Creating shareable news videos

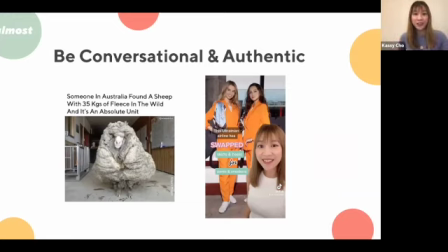[38:34]
So for example, here are just two examples actually. The first one is a video for Instagram, and then so we've got the headline: someone in Australia found a sheep with 35 kilograms of fleece in the wild, and it's an absolute unit. And so here is the video.
Wow, I don't have to get a picture of the
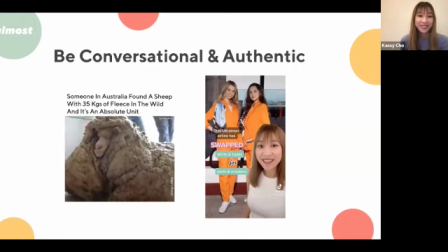[38:56] board out. You're beautiful.
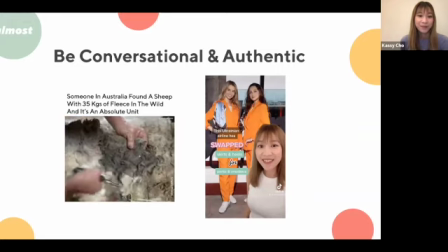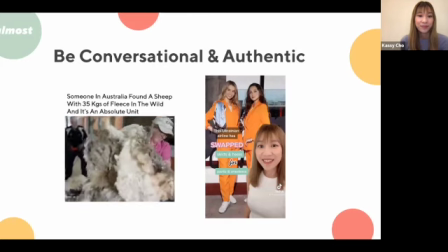[39:03] That's got to be another 20 right? Ballerina.
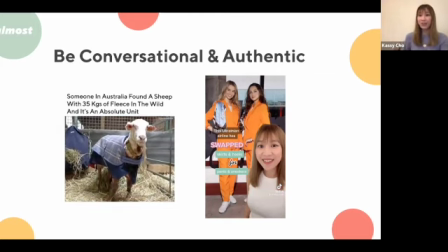[39:10]
So, that's probably going to make you cackle a little bit. It might make you stop because, we're referencing a meme and stuff like that. And so, it feels like, it looks like it's a meme video that sort of fits in very nicely with all the different types of meme videos that are on Instagram. And then on the right, we have a TikTok that I made, which is basically sort of,
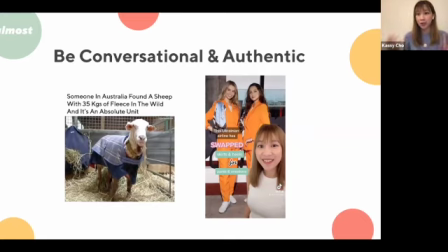[39:29]
if you sort of look at it in terms of the delivery and the words that I choose to use and how it is presented to the audience, it sounds very like, it's a friend talking to you. So let's just watch this.
Ukrainian airline has swapped women flight attendants' skirts and heels for pants and sneakers.
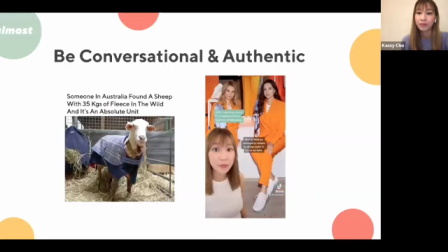[39:46] After learning about complaints from women employees, SkyUp Airlines decided to reform its dress code to focus on both comfort and style.
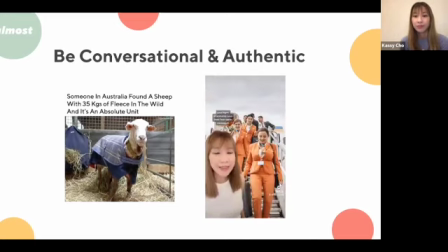[39:52] Women previously had to wear high heels, tight blouses, and pencil skirts, and flight attendants said that their feet were damaged from having to stand in heels for 12 hours every day.
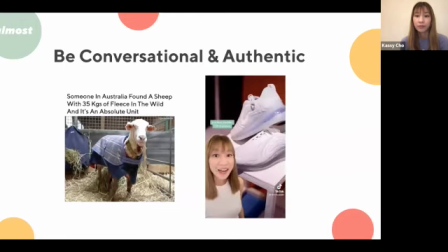[40:00] The uniform now consists of trouser suits by an Ukrainian brand and Nike Air Max 720 sneakers, which feature a high air cushion.
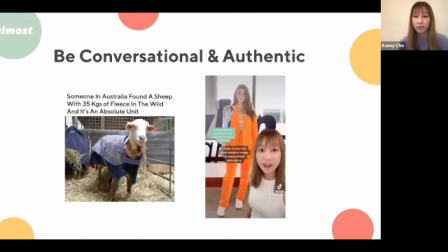[40:06]
A spokesperson said that times have changed and they wanted to create a new and more modern image of women flight attendants. So yeah, and if you're thinking about sort of how people are consuming this content, they're most likely watching it on their phones. And so, when you're holding your phone and you're watching this, it almost feels like, it's very personal.
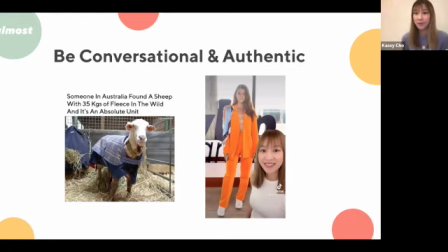[40:23]
It almost feels like, you're having a call, your FaceTime call with your friend, and she's telling you about the story. And so you want to be sort of as friendly and conversational as possible, but also at the same time, obviously there are some stories that are quite serious, but I think there are still definitely ways that you can sort of balance that where,
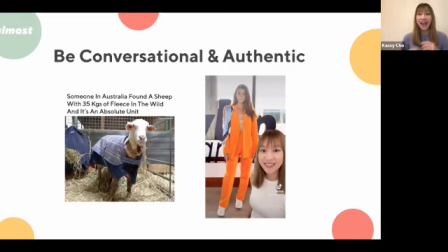[40:38]
you can still be, a person, a human being in how you sort of speak to and connect with other people, rather than just sort of, you headline speak and, authorities confirm multiple casualties kind of thing. You can definitely still sort of balance that,
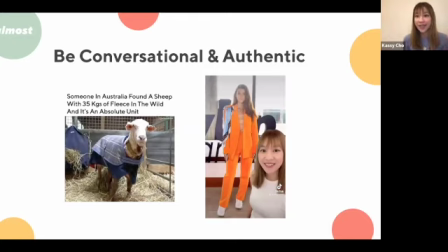[40:54]
and so that you can make sure that people are actually sort of understanding and connecting with stories that may not necessarily be as connected to them,
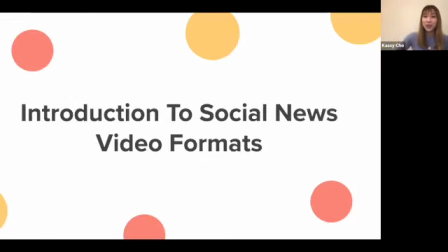[41:02]
or maybe, halfway around the world. So we're going to quickly go through some introduction to social video formats. So these are just some of the ways that you can present social news videos, and we've already seen a lot of them.
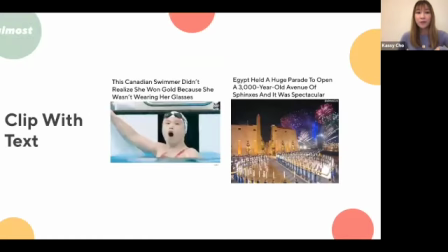[41:15]
So I'm just going to rush through them quickly. So the first one is really, really simple. It's just a clip with text. And so here are just two examples.
For the Australians, but history in the making. She's just really Canadian.
So that's literally just, a 5-second clip with a headline on top that basically tells the story.
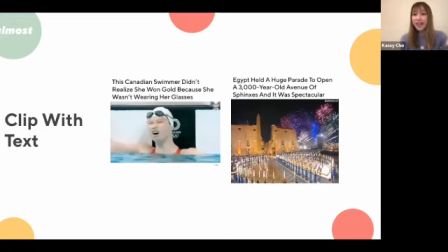[41:34]
And then you can have, more complicated versions of that where, here, for example, Egypt held a huge parade to open a 3,000-year-old avenue of sphinxes, and it was spectacular.